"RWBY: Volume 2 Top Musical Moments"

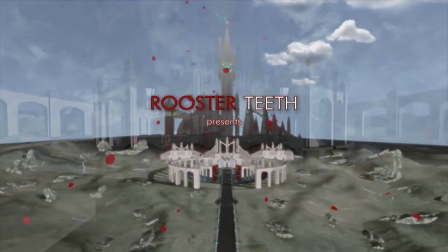Hello and welcome back everyone. I'm Changiraptor and in this video I'll be continuing my rundown of my favourite musical moments in RWBY.
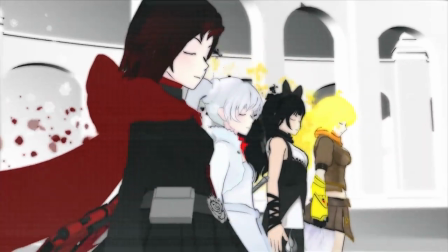This time we'll be going over Volume 2, and like last time, I have 15 entries to go through, plus honourable mentions.
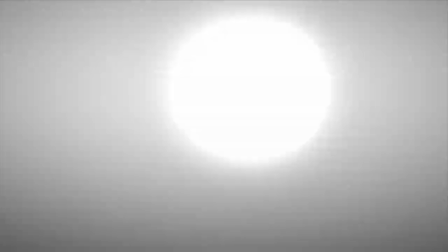Also like last time, and this will be a running theme, this isn't really a definitive ranking,
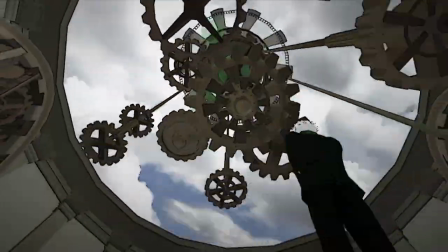but it's more just a collection of my favourite moments in a rough order.
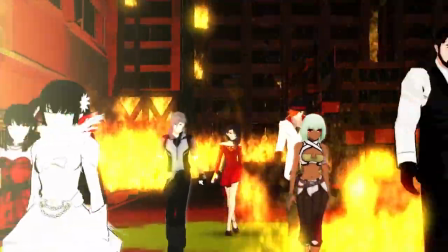Also, because this is Volume 2, which probably has the highest percentage of score that is not on the soundtrack,
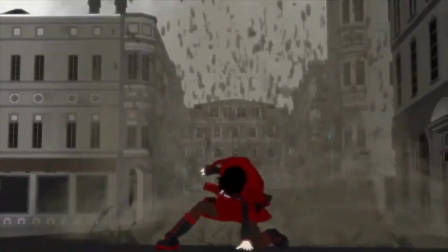some of these entries will just have parts of the episodes playing instead of the music, so get your ears ready for those ones. Alrighty, let's do this!
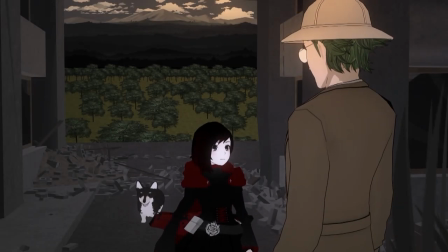I was wondering, why did you want to become a huntsman?
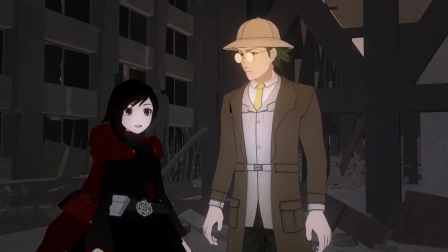Look around and tell me what you see.
Coming in at number 15 is one of Volume 2's best moments, even without music.
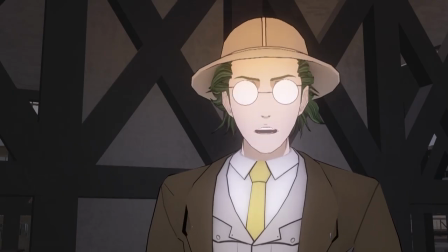Dr. Rublek's monologue in Chapter 9.
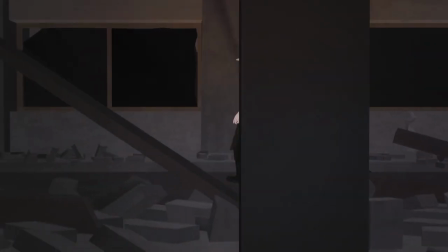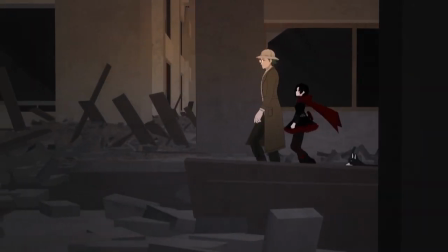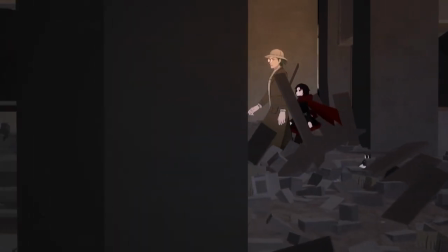The scene is already fantastic,
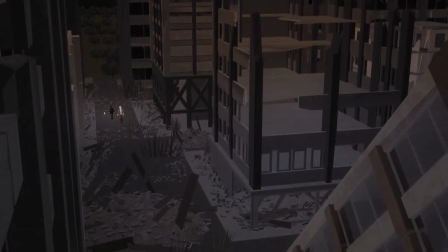but the music is so poignant that it's almost urging you to listen to and remember every single word of Rublek's wisdom.
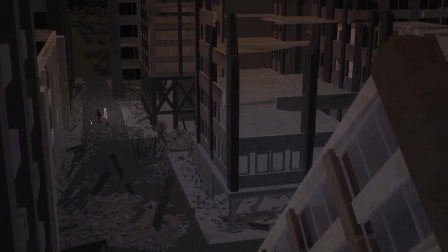Also, fun fact, the melody here gets referenced later on in Volume 4, in a similarly destroyed settlement.
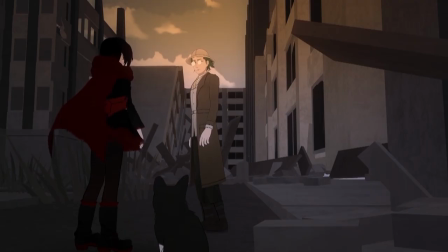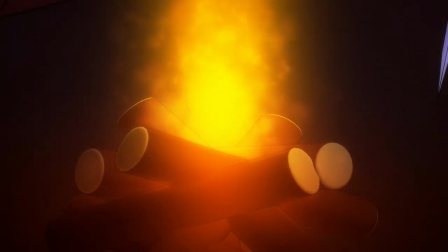Next up is the campfire scene from Chapter 10.
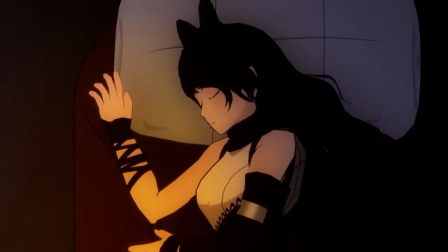This is a very introspective moment for Weiss, Blake, and Yang, so naturally we get references to Mirror Mirror, From Shadows, and I Burn.
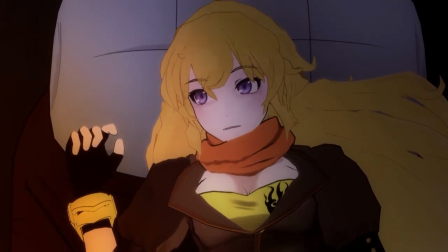Each are great, but I particularly like the From Shadows reference, as it comes in two distinct parts.
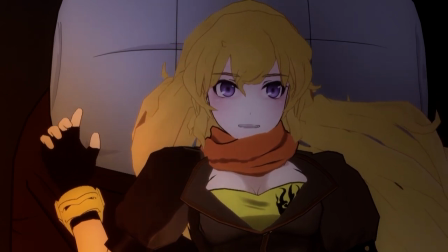First, it sounds more serious as Blake talks about Adam, and then it becomes more mournful as she shifts the topic towards herself.
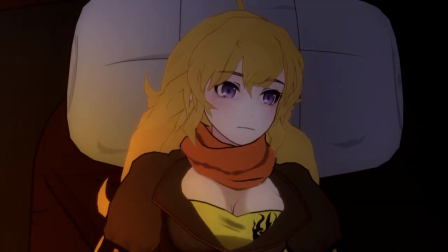I always love seeing the different sides of From Shadows represented in the score, as it's a song that's about more than just Blake.
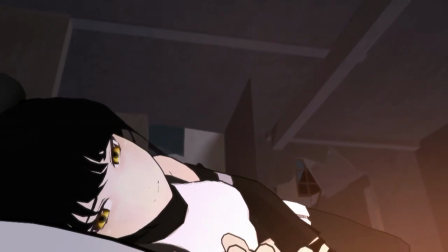All my life, I fought for what I thought was right. I had a partner named Adam.
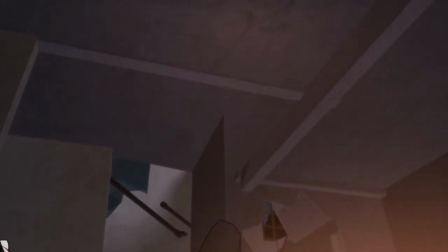More of a mentor, actually. He always assured me that what we were doing would make the world a better place.
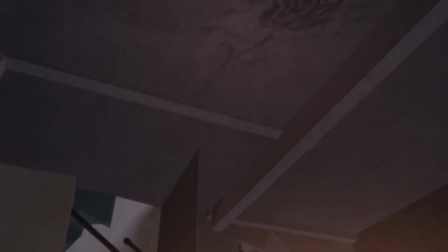But of course, his idea of a perfect future turned out to be not perfect for everyone.
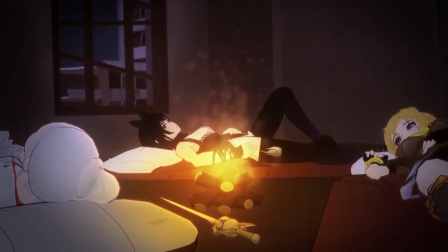I joined the academy because I knew huntsmen and huntresses were regarded as the most noble warriors in the world.
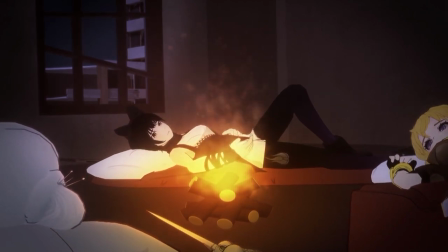Always fighting for good, but I never really thought past that. When I leave the academy, what will I...
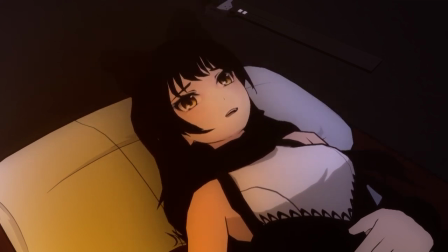How can I undo so many years of hate? I'm sure you'll figure it out.
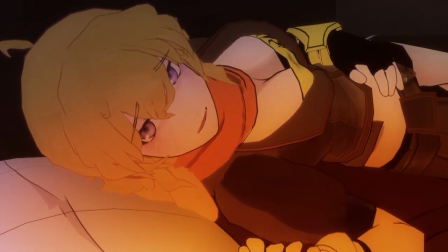You're not one to back down from a challenge, Blake. But I am! I do it all the time.
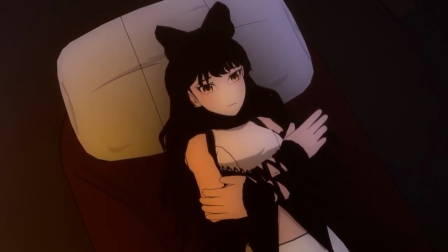When you learned I was a faunus, I didn't know what to do, so I ran. When I realized my oldest partner had become a monster, I ran.
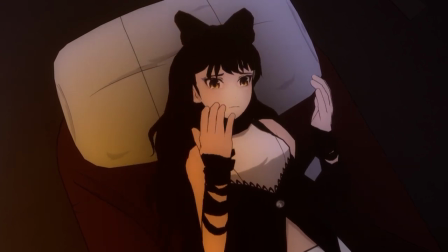Even my semblance. I was born with the ability to leave behind a shadow of myself, an empty copy that takes the hit while I run away.
Next up is the music I like to call Underground Crime Network!
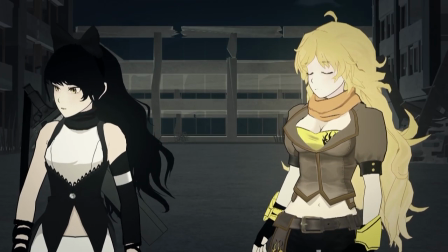This scene starts with the music being very Rublek-y, even following and matching his movements, much like Volume 1.
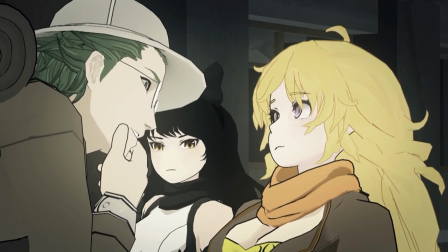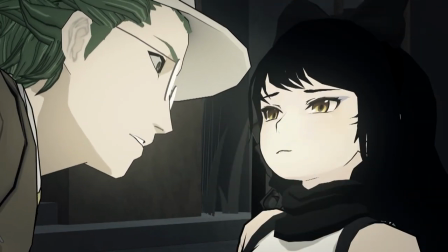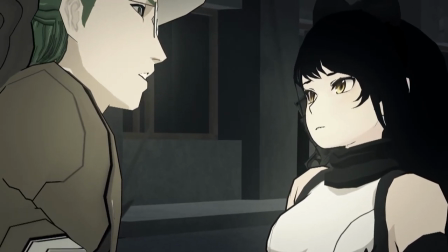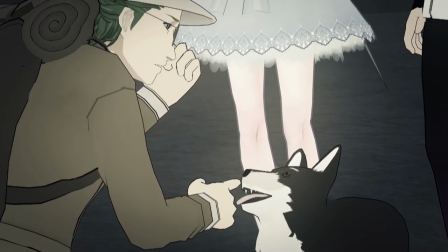My favourite things that happens here, though, is the tone change that's instigated by the music.